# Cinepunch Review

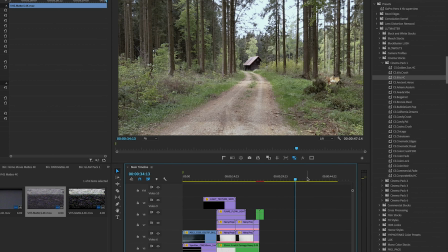Like, this is just a random cabin in the woods. Here's another one that has, you know, a witch coming outside.
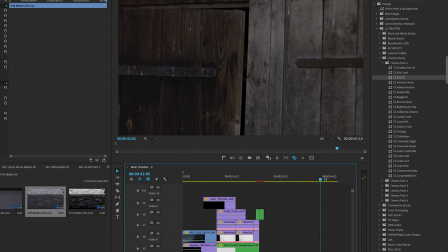Yeah, she just opens the door and just comes outside. So we're going to make this into a little mini horror movie.
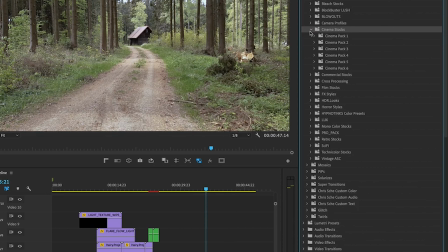So I'm going to go ahead and change the color on here. So they have horror styles here. They have a bunch of horror color LUTs. The one I liked for this one was the Dark Corners Horror.
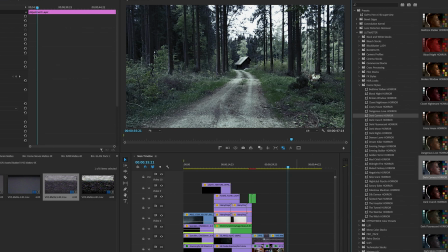So I'm going to go ahead and pull that out and just, boom, look at that. Instant horror movie.
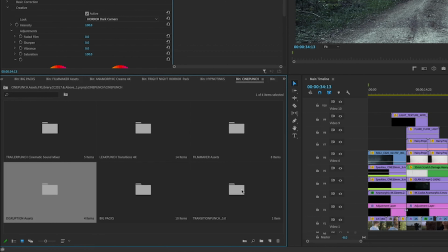One more thing is I forgot, you know, transition. Let's pop into transition real quick. And go over to glitches again.
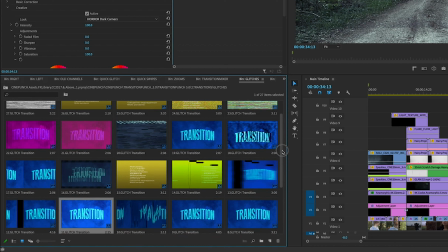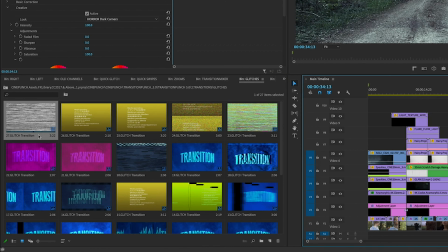And this first one over here is pretty crazy, and I like it. Pull this out and drop it right here in the middle.
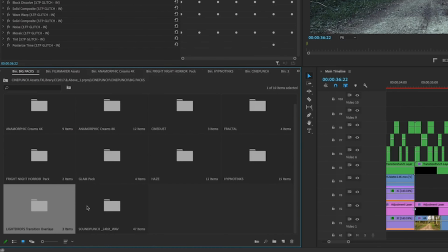So I'm just going to go back into the big packs here and go into the Fright Night Horror Pack.
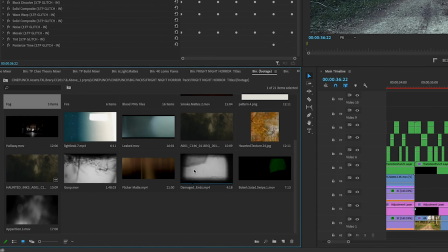So, okay, so right over here they have this like
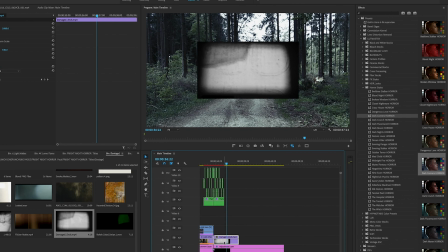vintage, scary looking reel thing, and I think it's nice that it makes a nice vignette over the top too.
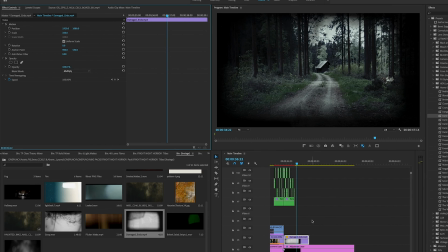And then go ahead and multiply it. Okay, so, you know, check that out.
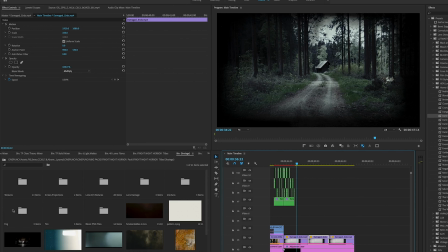Now we've got a scary looking movie. Alrighty, well, they give you some fog too. I'm going to go with some horror fog here again.
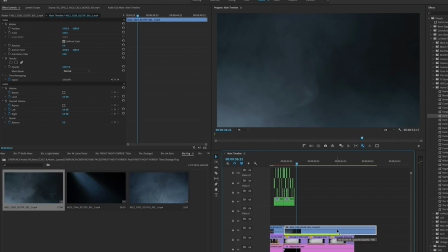I like myself some horror fog. But this time I'm going to go over to linear dodge add.
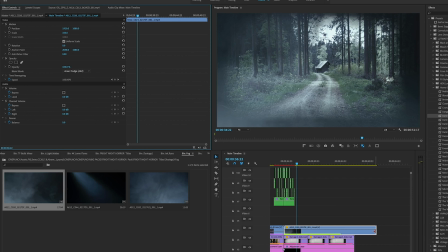So now it's just really creating a nice mist across the woods.
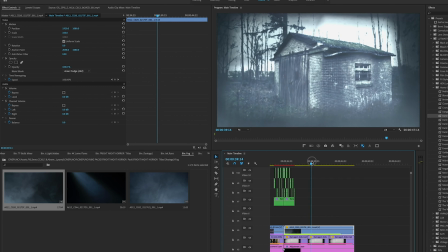Okay, so now we're scrubbing through, and oh man, that makes this boring shed, which, you know, has nothing to do with anything, look pretty creepy.
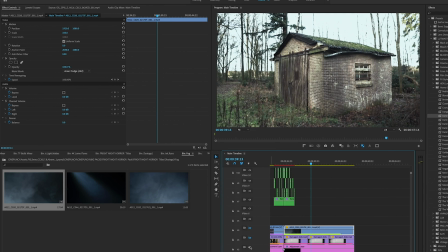I mean, let's go ahead and take this off, and boom, it's just a shed that's not doing anything, and now it's a scary movie.
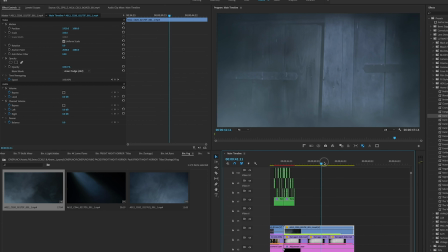How awesome is that? Okay, so now we've got, you know, she's about to open the door. So I think, you know, I'm going to go ahead and scrub to the point where she does open the door, and I'm going to throw a transition on that real quick, just to make her kind of pop out and look scarier.
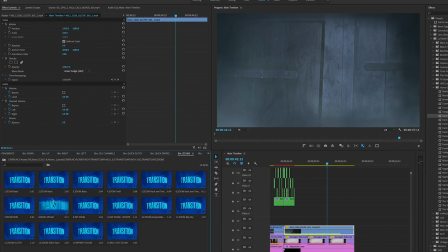Pull up one of the zooms, because, you know, horror movies need good, sudden zooms in them, of course.
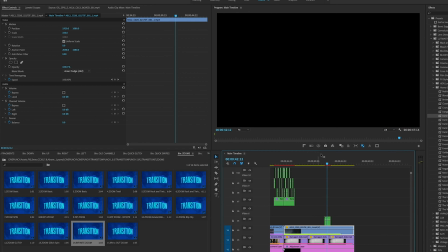Just drop this right here, right in the middle of where my cursor is. Boom, scary. So now to end this clip here, as you can see, she pretty much does the same thing, it just lingers there. So I'm going to use another transition to end this and make it look really cool.
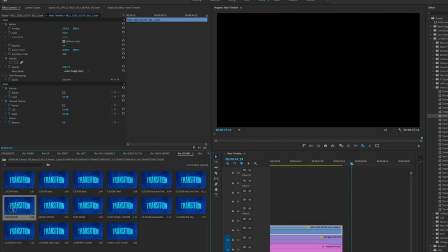So for this last one, I'm just going to throw on the zoom spin here. Go ahead and check this out. Boom. Just like in your face. Alrighty, well, thank you guys very much for watching. I hope you guys found some inspiration here. If you guys are looking to pick up this bundle for yourself or any of the packs that come with it, the link is in the description down below, as well as some other cool links that you guys might want to check out. If you guys know any friends or anybody else that might be interested in this, be sure to share it with them, because, you know, sharing is caring, and we all care about each other, right? Alrighty, well, thank you guys again. I will see you soon. Take care. Bye.